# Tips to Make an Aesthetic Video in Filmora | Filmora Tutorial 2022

everyone, I'm Veronica, and in today's video I will show you 4 tips on how to make an aesthetic video and show you how to implement them using Filmstock and Filmora. Tip 1. Choose the right music. Sound is so important with how your audience perceives your video.
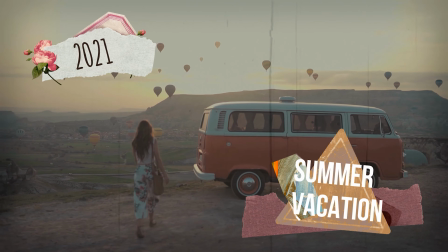So it's important that what your viewers hear matches what they see. For vlogs, maybe look for lo-fi music to create a happy and chill vibe. Tip number 2. Use video filters. I see so many people not taking advantage of this feature.
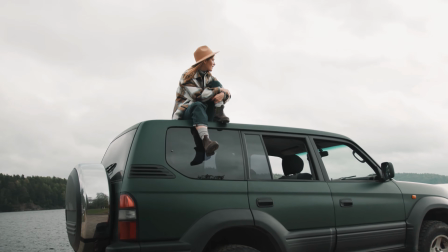Filters can help to set the mood as well as unify the footage. Tip number 3. Experiment with framing your videos. Don't feel pressure to keep your footage fitted to the frame all the time.
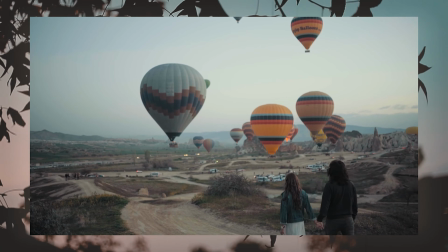You can use a frame within a frame technique like this to really make your videos stand out. Tip number 4. Add animated effects like elements and transitions.
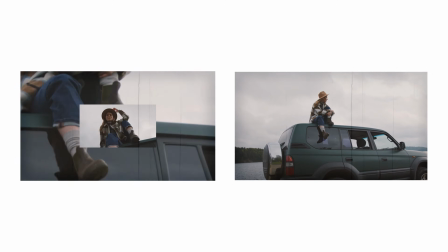This makes your videos more pleasing to the eye and improves your production value. Now let's jump onto the Filmstock website and into the Filmora video editor so I can show you how to put together a video like this one.
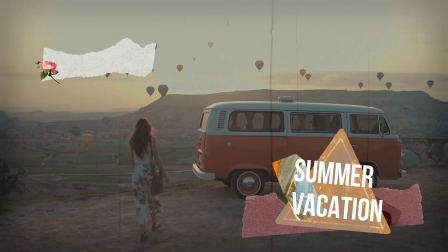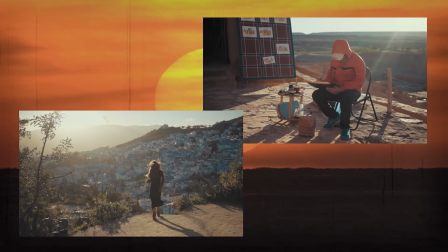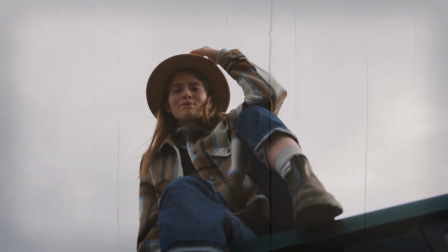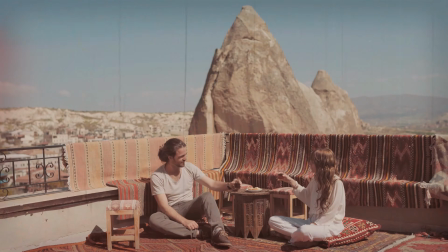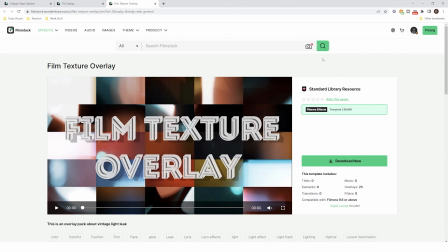So to create my aesthetic video, I'm going to use the film texture overlay pack,
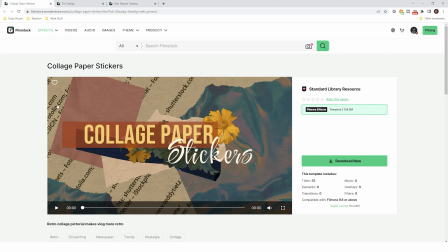the TV overlay pack, and the collage paper stickers. You'll find the links for all of these packs in the description below.
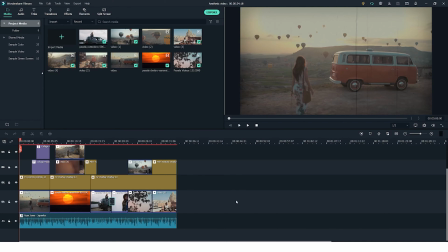So now let's jump into the Wondershare Filmora video editor, where you can see I already have my aesthetic video put together on the timeline. So I'm just going to mute the music so that it doesn't get in the way, and we'll create a new version of this on the right side.
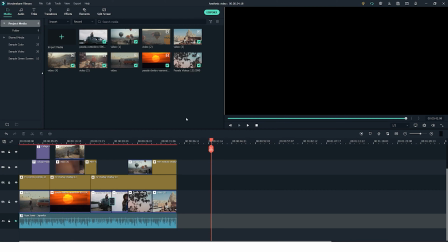So what I like to do first is choose the music for my video.
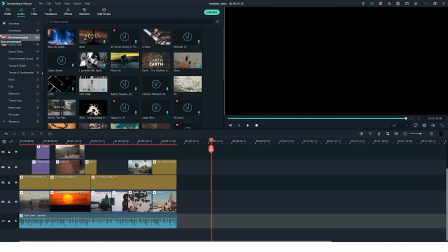So let's go into the audio tab, and you will find that Wondershare Filmora editor has a wide selection of songs that you can choose from.
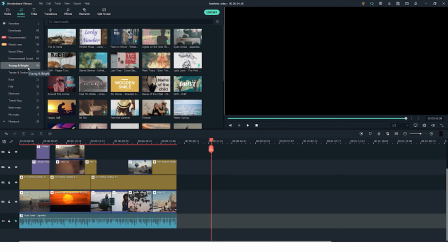So you can go through each section and see what matches the mood of your video the best. And if you want to hear any of the songs, you simply have to double click on the thumbnails and you'll get a playback.
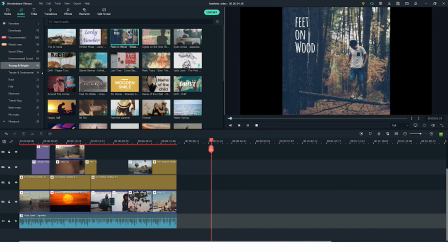So you can hear what they're like. So once you're happy with your choice, for example in this video I'm using Ryan Jones Japanica, you can click and drag it onto your timeline.
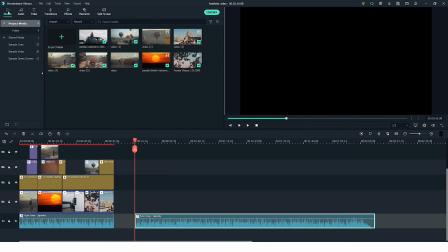Next, go back into your media tab and drag in your footage.
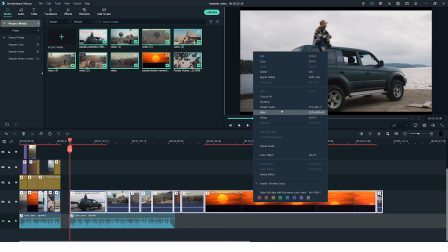Now let's right click on the selected clips and select detach audio to get rid of the original sounds.
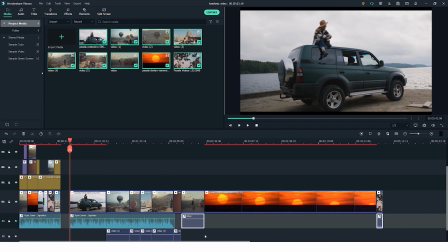And then you can simply select them and press delete on your keyboard to get rid of them. The next step is to go through your footage and make a selection.
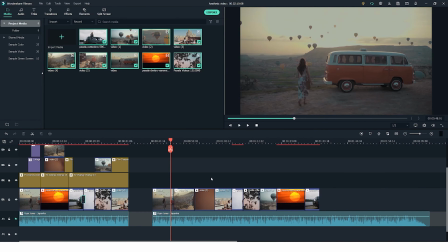So I'm going to go ahead and do that now. Once you're happy with your selection, you can start experimenting with moving the clips around.
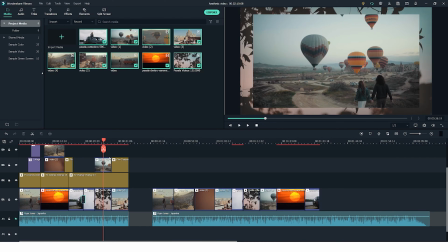And don't forget to also try out the frame within a frame technique, as that can give you some really cool results. This is a super simple technique, so all you have to do is have one clip on the timeline,
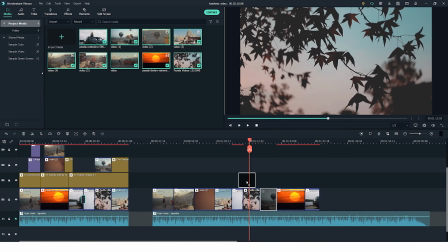and then you simply click and drag another one on top of it, then double click on it,
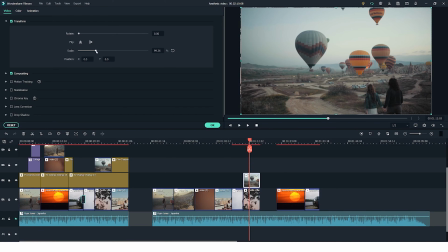and in the transform tab simply scale it down so that the clip underneath acts as a moving frame.
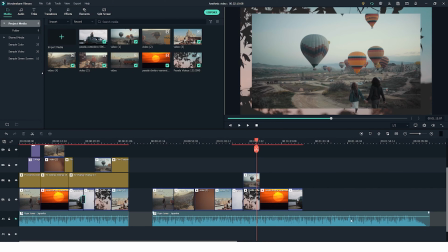Now let's add a filter overlay to unify the footage. So let's go into the effects tab and scroll down into the TV overlay,
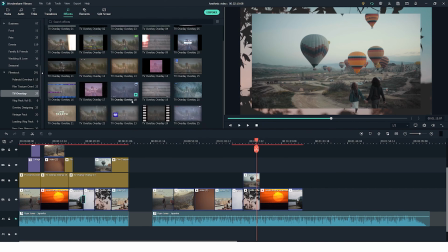where you will find all sorts of effects that you would get on old TVs. So in this video I'm using TV overlay number 13. So you simply have to click and drag it onto the timeline.
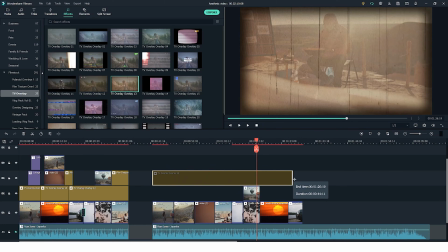So you'll notice that the overlay is a little bit strong right now.
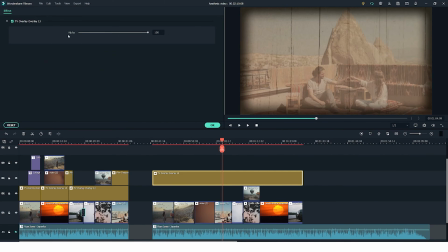So to fix that, you simply have to double click on it and then use the alpha slider to reduce the opacity.